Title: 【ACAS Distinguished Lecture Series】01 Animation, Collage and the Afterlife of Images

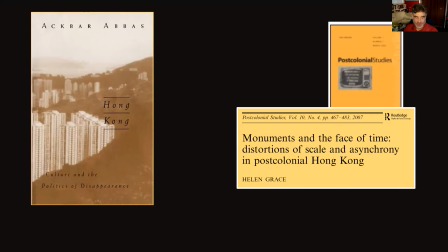2115s
Helen Grace notes that the low resolution look of those YouTube clips, and this is a, you know, old media, older YouTube clips limited by the technology of the 2010s,
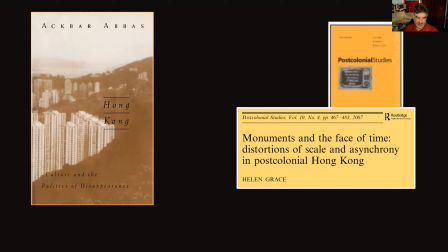2132s
this low resolution look made each video become a quotation or remediation of some purported record. This is part of Grace's argument.
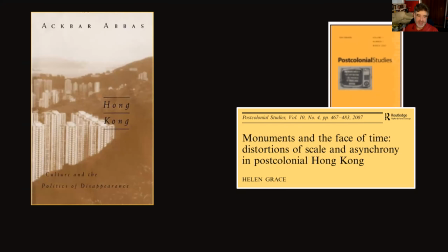2146s
Now the artworks on the ICC facade may be understood as another form of Hong Kong ephemera. Displays limited to a few minutes exhibited only a few nights before the building went black.
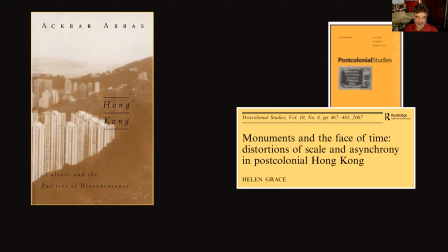2160s
The only traces left behind are the recordings still available on YouTube and Vimeo. The contrast between the monumental scale of ICC and the temporary nature of the light show is,
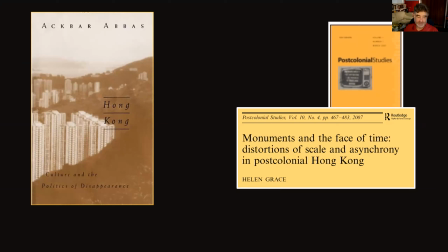2177s
I would argue, an apt metaphor for Hong Kong's precarity. In 2016, now, a year after Cao Fei's animation showed on ICC,
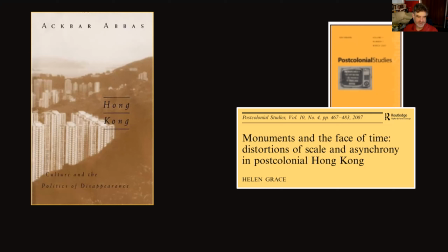2192s
Art Basel commissioned another work, this time Tatsuo Miyajima's Time Waterfall.
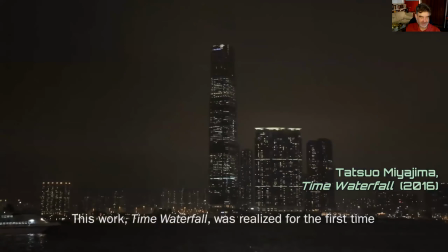2199s
The animation consists of digits shaped like a
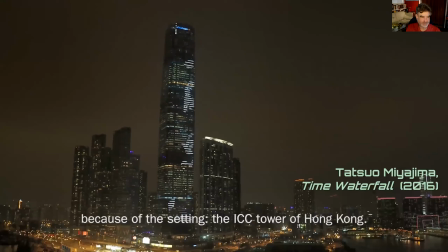2203s
seven-segment LED clock display cascading down the facade.
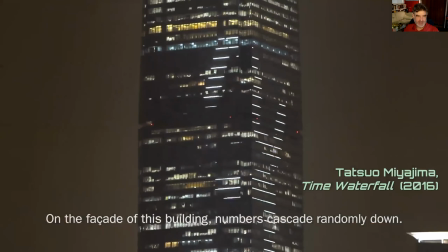2210s
Each digit transforms into a countdown from 9 to 1.
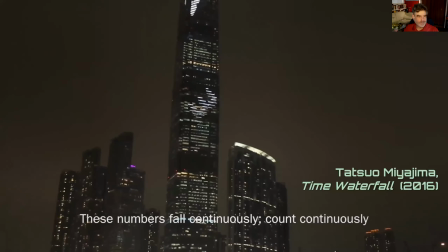2217s
Miyajima explains, these numbers symbolize the lives of people. The cycle of life and death continues.
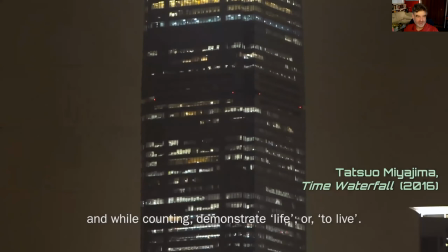2227s
Time waterfall exists to allow us to think about the fact that we are living now.
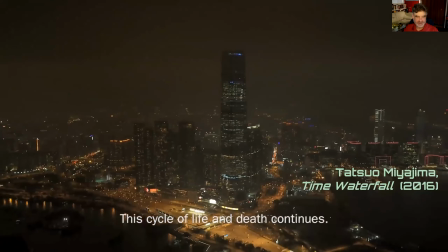2234s
Hong Kong is an energetic city where life overflows.
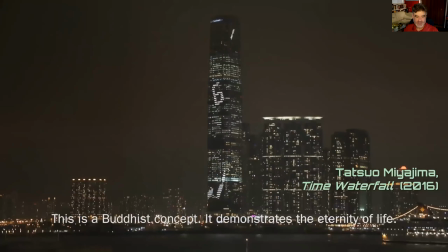2239s
This is why the peace is being shown here, that is in Hong Kong.
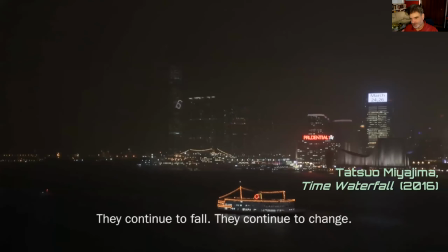2244s
He's actually made other versions of it, smaller versions, but the first one was on the ICC facade.
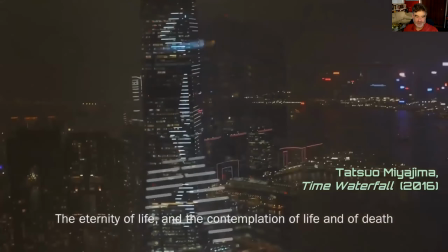2253s
Miyajima links the countdown to a Buddhist message about the ephemerality of life,
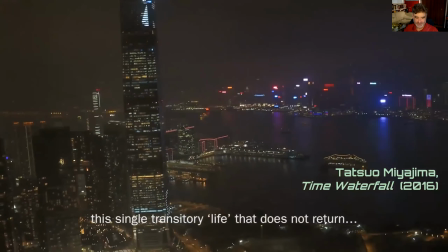2259s
but it's hard to ignore the geopolitical significance of countdown in the context of Hong Kong.
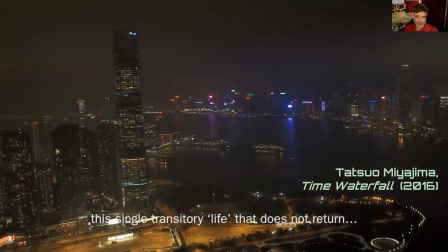2266s
Any display of time ticking toward zeroing the clock may resonate with the Hong Kong clock that was placed in Beijing's Tiananmen Square in 1986,
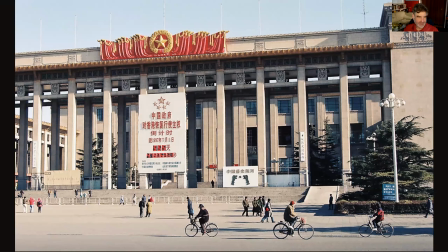2278s
a giant digital display that showed a countdown toward Hong Kong's handover in 1997. Similarly, the ICC facade visible from all over the city may establish a public temporality and a common historical reference.
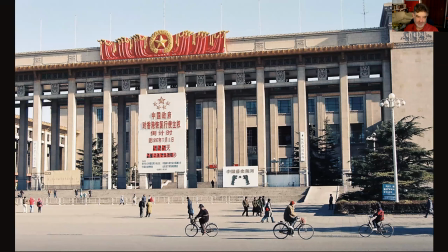2299s
Although the ICC light shows repeatedly referred to Hong Kong's identity, they kept away from even slightly sensitive issues. After all, the Open Sky Project and Art Basel enjoyed corporate and government sponsorship.
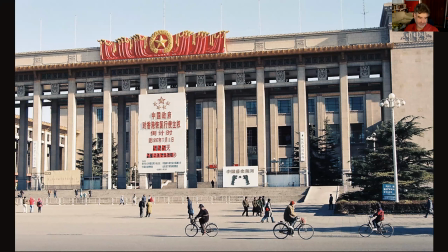2316s
As soon as an animation did introduce the historical implications of the passing of time, the ICC Light Show was curtailed and the Open Sky Project terminated.
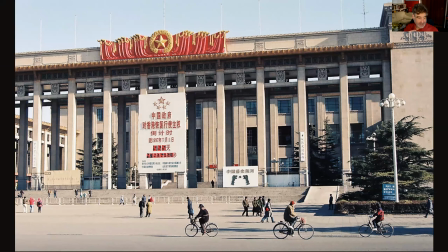2331s
What I'm talking about here is what happened in May-June of 2016. the Hong Kong Arts Development Council organized Human Vibrations, the fifth iteration of its large-scale public media art exhibition.
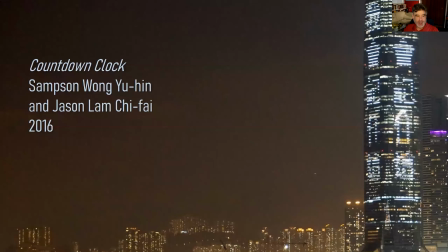2351s
One of the works was Our 62nd Friendship Begins Now.